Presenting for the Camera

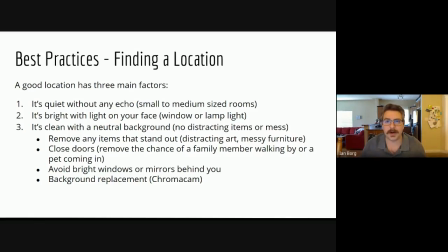And they're going to come up with some subconscious or conscious conclusions about who we are as people. So we're going to want to think about finding a location. So a good location has three main factors. It's quiet without any echo. A small to medium-sized room is best.
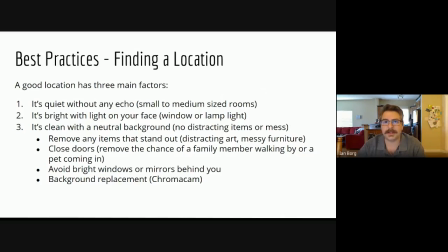It's bright with light on your face and this could be achieved either by setting up near a window or using a lamp light to illuminate your face. It's clean with a neutral background. No distracting items or mess. We remove any items that stand out.
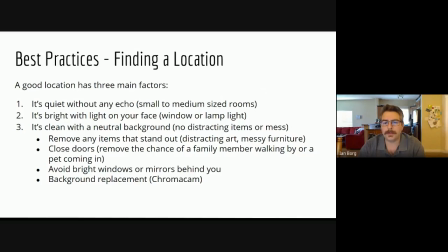Distracting art, messy furniture. We close doors to remove the chance a family member walking by or a pet coming in. And we avoid bright windows or mirrors behind us. The next thing we're going to talk about is background replacement, Chromocam specifically.
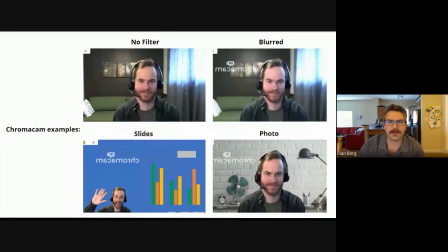Now what a background replacement does is it takes the image, it sees a view, and it does exactly what it says. It replaces the background. This is a very handy tool, but it's not one that's recommended. I think it's a little bit of a gimmick, to be honest.
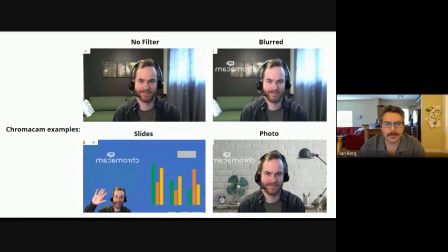If we look at the top left example of Caleb, he doesn't have a filter on, this is without the example. If we look at the top right, Caleb has added a blurred effect. It might look all right, but I'm starting to see some clipping around the headphones.
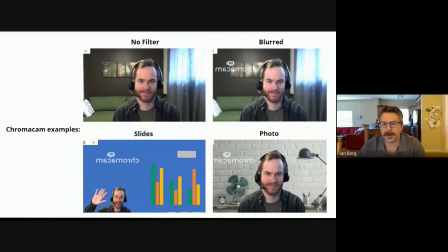And this is even more prominent when we look at the bottom right with the brick wall added behind him. We see this cut off looking shape which can actually cause more distractions than we would attend.
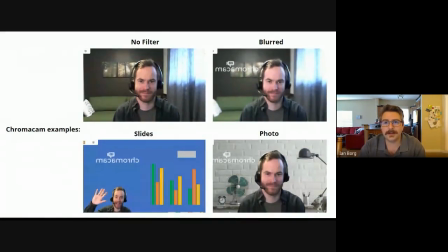A useful application for this tool is for disseminating information such as graphs or charts. We have this example on the bottom left of Caleb using the chart function to show his numbers for a presentation.
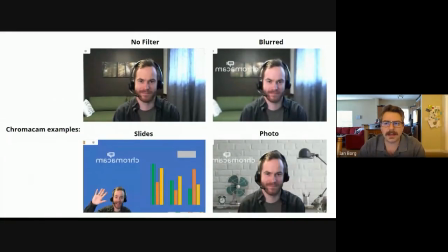Something to keep in mind, now Caleb and I use the free version of this program. And using the free version has left a watermark on all the photos here. It says ChromaCam in reverse. This is just something to keep in mind. We assume that the paid version, that that watermark would be removed.
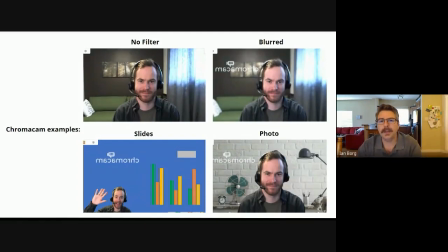Again, this is an option, but not one we would recommend. Now, if we look into our examples of finding a location,
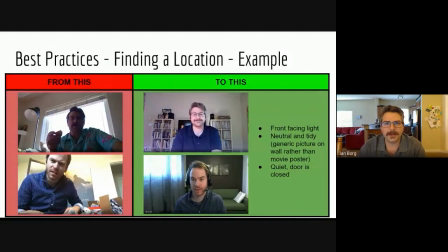here we have on the top left that shot from the example video of me eating my apple in front of the window. This isn't a good angle at all. And the big reason it's not a good angle, and we're going to touch on this a little bit further,
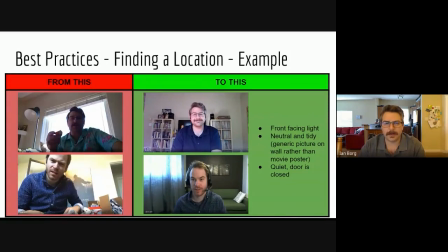is since we're using an automatic camera on our phones or on our tablets, our laptops, or our desktop computers, they automatically try to adjust for exposure. And what determines exposure for them is what the brightest object in the frame is.
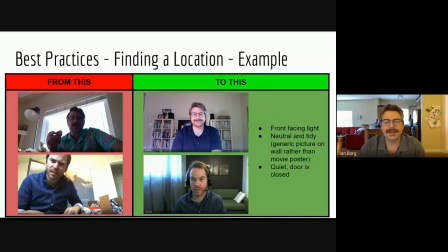So since the window is behind me, that's what it's trying to expose for. Thus, I'm in silhouette and you can't see any expression on my face. And this is how humans communicate with each other, is we look at each other's faces and we see expression.
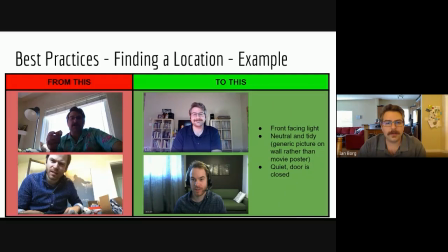So we've taken that away. Now, if we look at the green example on the top right, all I've done is I've moved 180 degrees. so now I'm facing the window and that light that was once fighting the camera is now working for the camera.
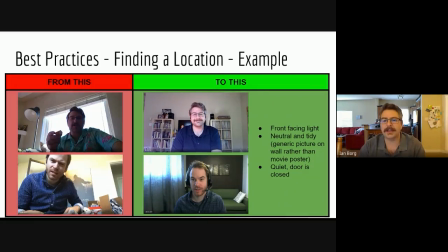And you can see that my face is smiling, you can see the expression on my face. Now if we look at Caleb on the bottom left, the first thing I always notice when I look at this photo is the boxes.
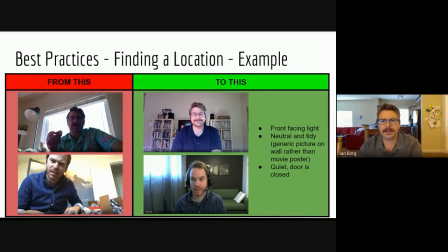I say to myself, why are there boxes there? I've created, you know, Caleb has created an opportunity here for me to not pay attention to what he's saying and start nitpicking what's going on in the background. And I'm going to start thinking, gee, maybe he just moved there. Maybe this is a storage room.
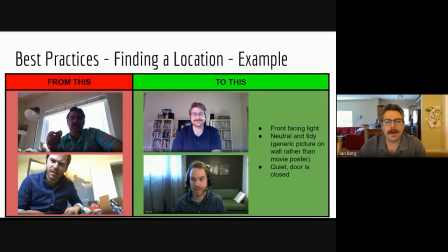Maybe this is just what his house looks like. I don't know. But the big thing is we've created that opportunity and we want to avoid having our audience pay attention to our backgrounds because they aren't paying attention to what we have to say that.
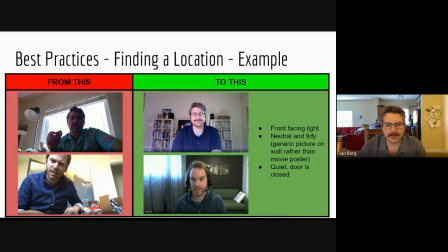Now, if we look at Caleb on the bottom right, it's a whole new house from the looks of it. He's got a nice clean couch behind him. He's got a nice wall with a photo, a generic photo in the background. And, you know, it doesn't give me, the audience member, an opportunity to say, hey, what's going on here?
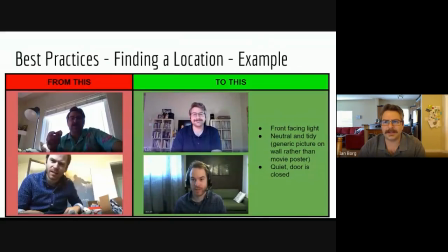And that's the big takeaway here is we want to give our audience a chance to not ask these questions. For example, with the image you see of me talking right now, my kitchen is behind me. And if I had a pile of dirty dishes in my sink, you might notice that.
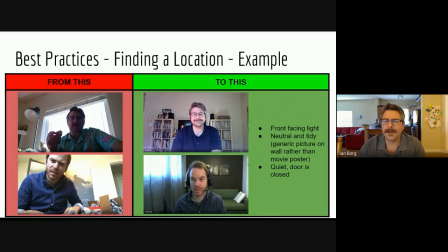And you might start saying, gee, that Ian guy is really a slob. And that's not the perception that we want to give our audience members. So I clean my kitchen before we start the video. Because I want to give the perception, oh, there's no distractions here.
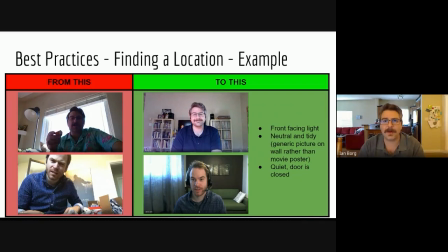I've closed the door in my house so my pets can't walk in. Otherwise, you'd see a furry little face in front of the camera right now. So these are all just things to keep in mind when you're finding a location.
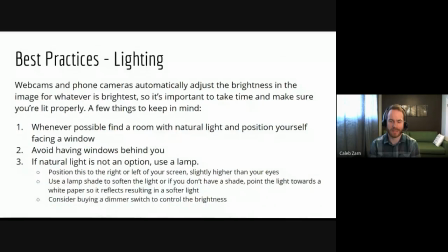Great. So we're going to move on to talking specifically about lighting. And Ian touched on this. Webcams and phone cameras automatically adjust the brightness in the image for whatever is brightest so it's important to take just some time
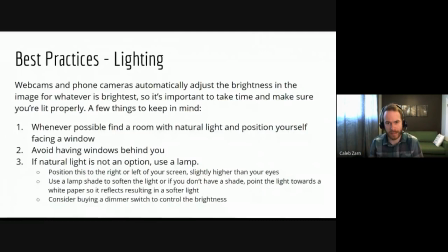to think about how you're being lit and it's not just as easy as flipping the switch you know the light switch in the room you're in on you can get a little more in depth here and so a few things to keep in mind is whenever possible find a
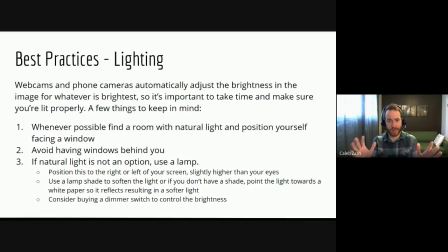room with natural light and position yourself facing that window and I'm telling you this as there's a window to my right. So I just I just want to say that it's it's not always going to be this ideal situation.
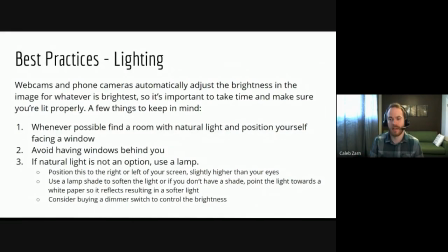That's the recommendation and it would be great if you can do it but just with room layouts and everything it's not always going to happen and so what I've done to compensate is I've drawn the blinds over on this window to help kind of tone it down,
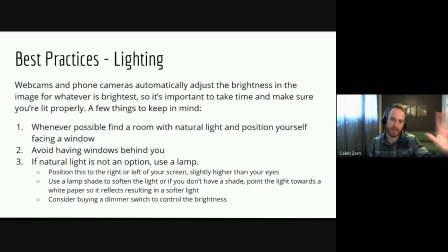but I've also introduced a lamp light to my left here to help illuminate my face. And so the second point is avoid having windows directly behind you. So having it to the side is kind of like okay,
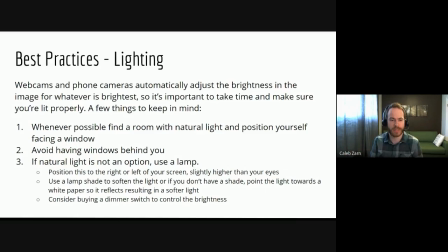but behind you is more of a no-no because it will you'll then be running into that silhouette issue where you're darkened and can't really see you. The third point there, if natural light's not an option, if you're in a space without windows or it's nighttime or something,
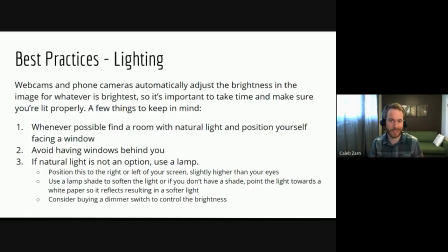you can definitely look into using a lamp, which is what I'm doing here. And I'll show you a picture of my current setup and how I'm getting this. But with your lamp, position it to your left or to your right and just kind of above your eye level there.
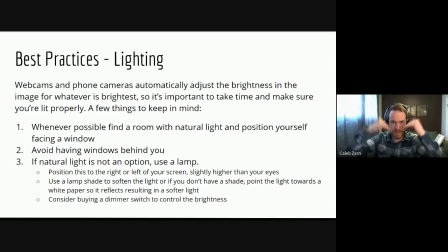And that will help avoid casting shadows down under your eyes or if the lamp is too low, it would cast shadow up. So kind of at that eye level, a little bit above is ideal for controlling the shadows on your face.
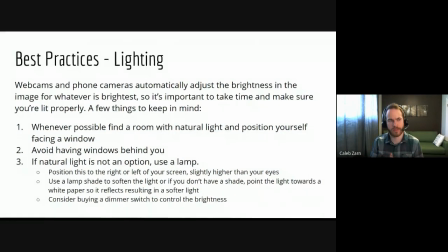And then the second thing you want to think about is softening the lamplight. Because if you just had a bare light bulb with no shade on it or anything, that's going to be pretty harsh light. It'll probably, you'll be squinting, it'll cast some hard shadows on your face.
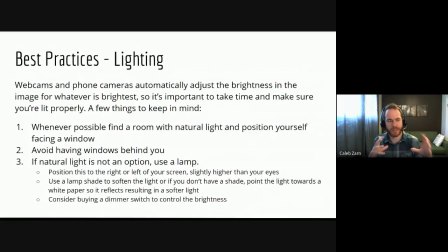So think about how you can soften it, and ways you can do that is obviously put a lampshade on it.